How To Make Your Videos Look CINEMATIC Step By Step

It just adds a different kind of, I don't know, you already know I'm pouring the thing in, but it's just a kind of like that. It's not a visual effect, it's just not normal to the eye, so it's a bit more interesting. I think, in my opinion, you guys might think completely differently.
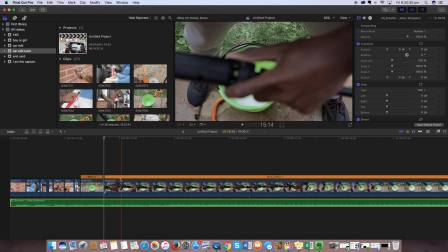12:36 I think this clip of me maybe just locking this, I might want a sound effect if there's one. I might need to get some sound in there. Let's see if there's sound in there.
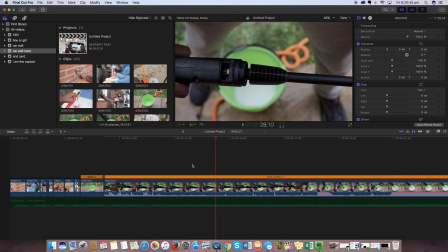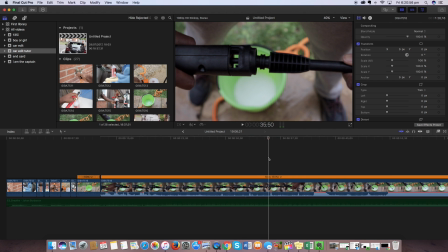13:04 That's a nice sound. That little click is a nice sound.
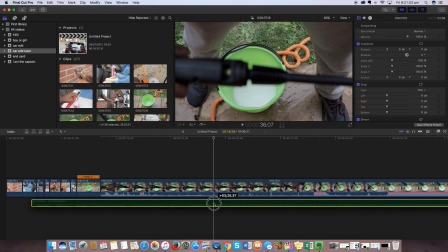13:10 I don't really like it I don't really like it when it's in slow motion because it's kind of dragged out a bit,
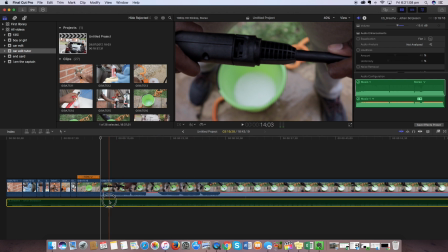13:16 but I think it still adds, it brings dynamic to the video.
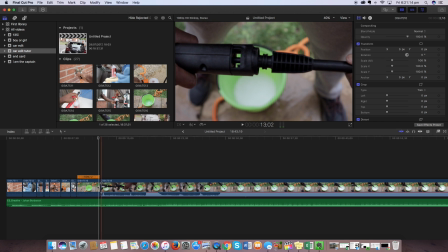13:22 I don't even know if my wording makes sense right now, but yeah, let's see.
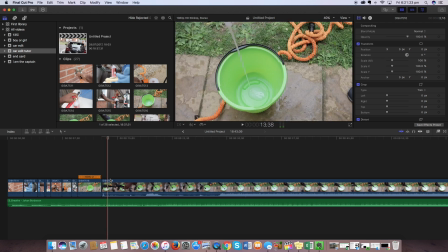13:31 Kind of. It's too loud. Turn it down a bit. Okay, then just straight into the bucket being filled. That's it.
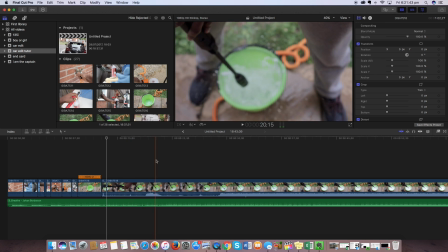13:43 And then, oh, that was a good splash actually. I like that.
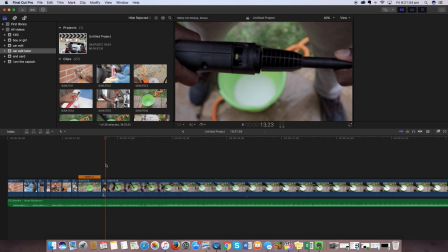13:52 And then I need to disable the sound for that one maybe. That's a nice splash.
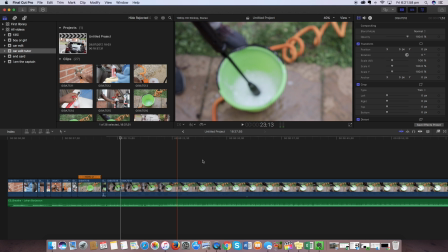13:59 Get rid of that.
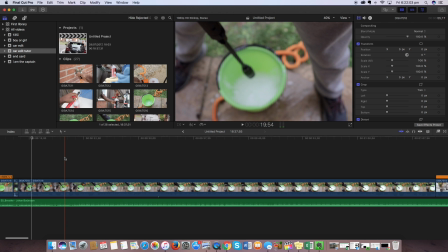14:00 And then now it's in the out of focus thing was kind of slightly deliberate because I don't know, it just adds to it.
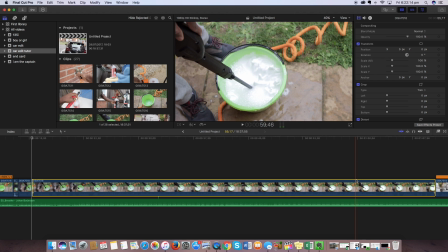14:12 And the part with loads of bubbles is more entertaining in my eyes.
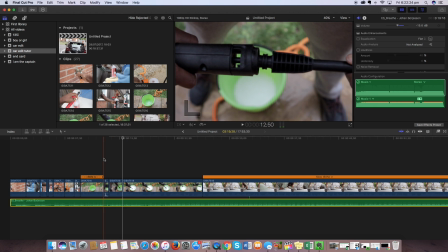14:23 I don't know what you guys like, so I just do what I like, and then you guys, if you like the video, you like the video.
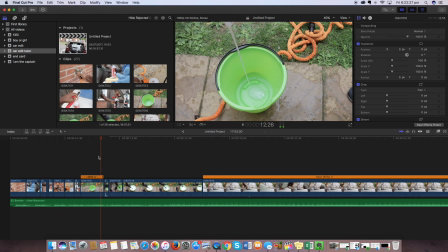14:28 If you don't, you don't.
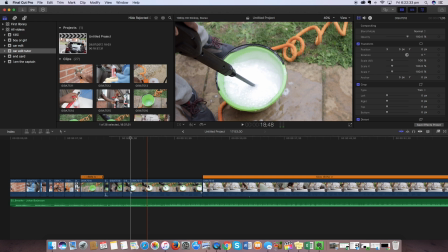14:33 That's it. Just some nice quick shots.
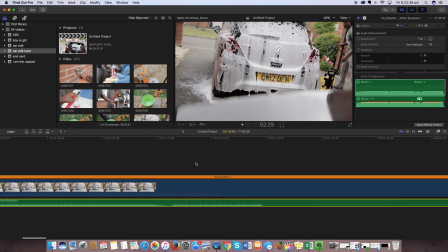14:36 There was one other clip, the one with the GoPro from the start, that I think that was dope in my eyes.
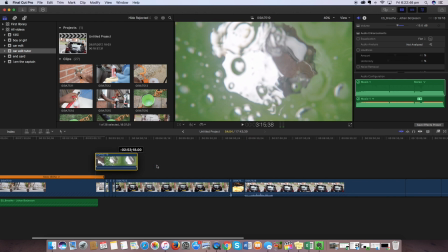14:45 Everything is in my eyes. There we go. That was for the empty bucket.
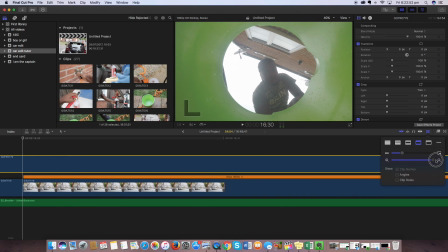14:51 So I'll bring that right there. Make this longer a bit. Dun-dun-dun-dun-dun.
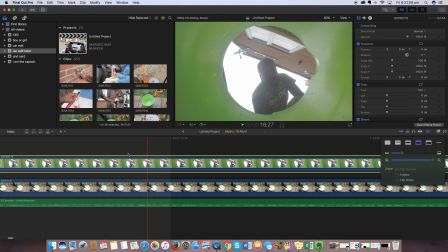14:57 Oh, that was too long. Where does that go?
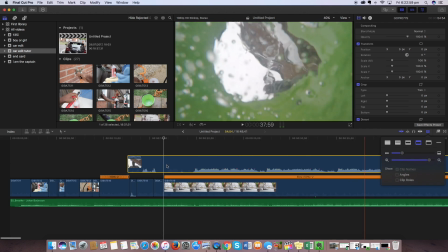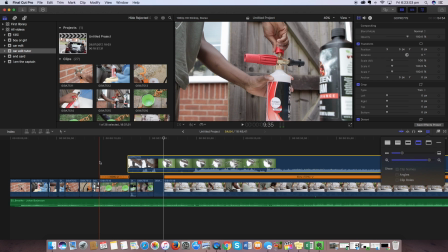15:03 think that goes,
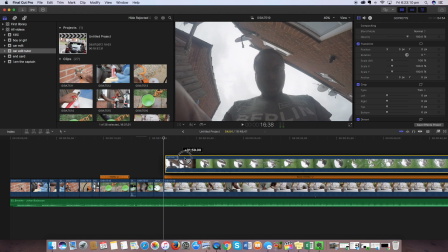15:08 don't need to be any sound. It doesn't make sense filling 2 buckets, but it kind of does.
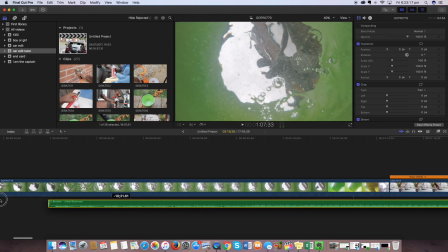15:16 So I'll put that there. I think filling 2 buckets kind of boring.
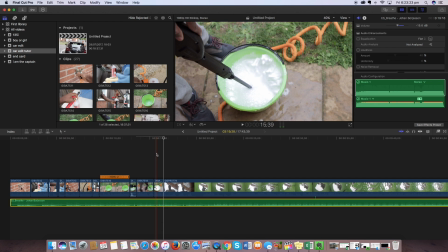15:22 It kind of just, I don't know, it just, for me, it just dies a bit. Like, okay, you only fill 1 bucket, you don't need to show me filling 2 buckets kind of thing. But because the effect with the soap, and then now the effect of filling the water with GoPro in it, it's kind of like, I don't know, it's just the different kind of element, I guess.
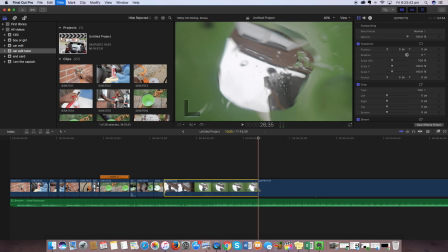15:41 So let's put that in there. Delete that.
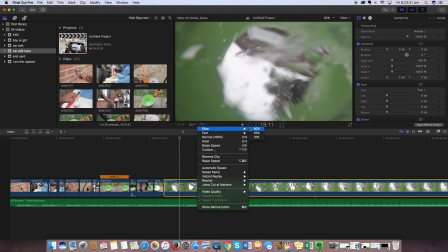15:49 Okay. That needs to be slowed down. I think the slow motion on the GoPro is a lot better because it was done in 90 frames per second.
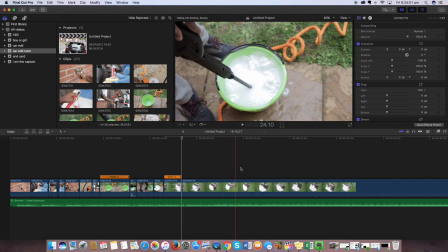16:01 That's dope. And then now,
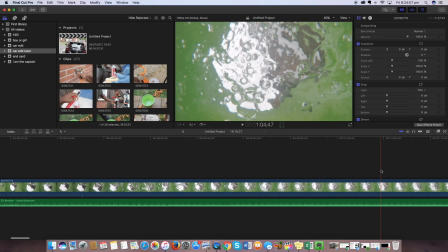16:06 just before it stops and the wash mitt drops in there, I think is okay. So around there, and delete the rest of that.
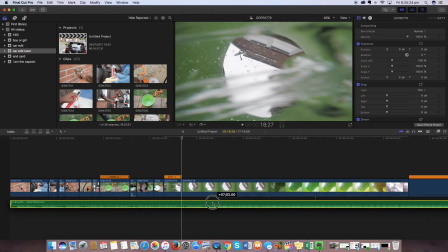16:25 Maybe just a slight millisecond of me moving away from the bucket, and then just throwing the wash mitt in.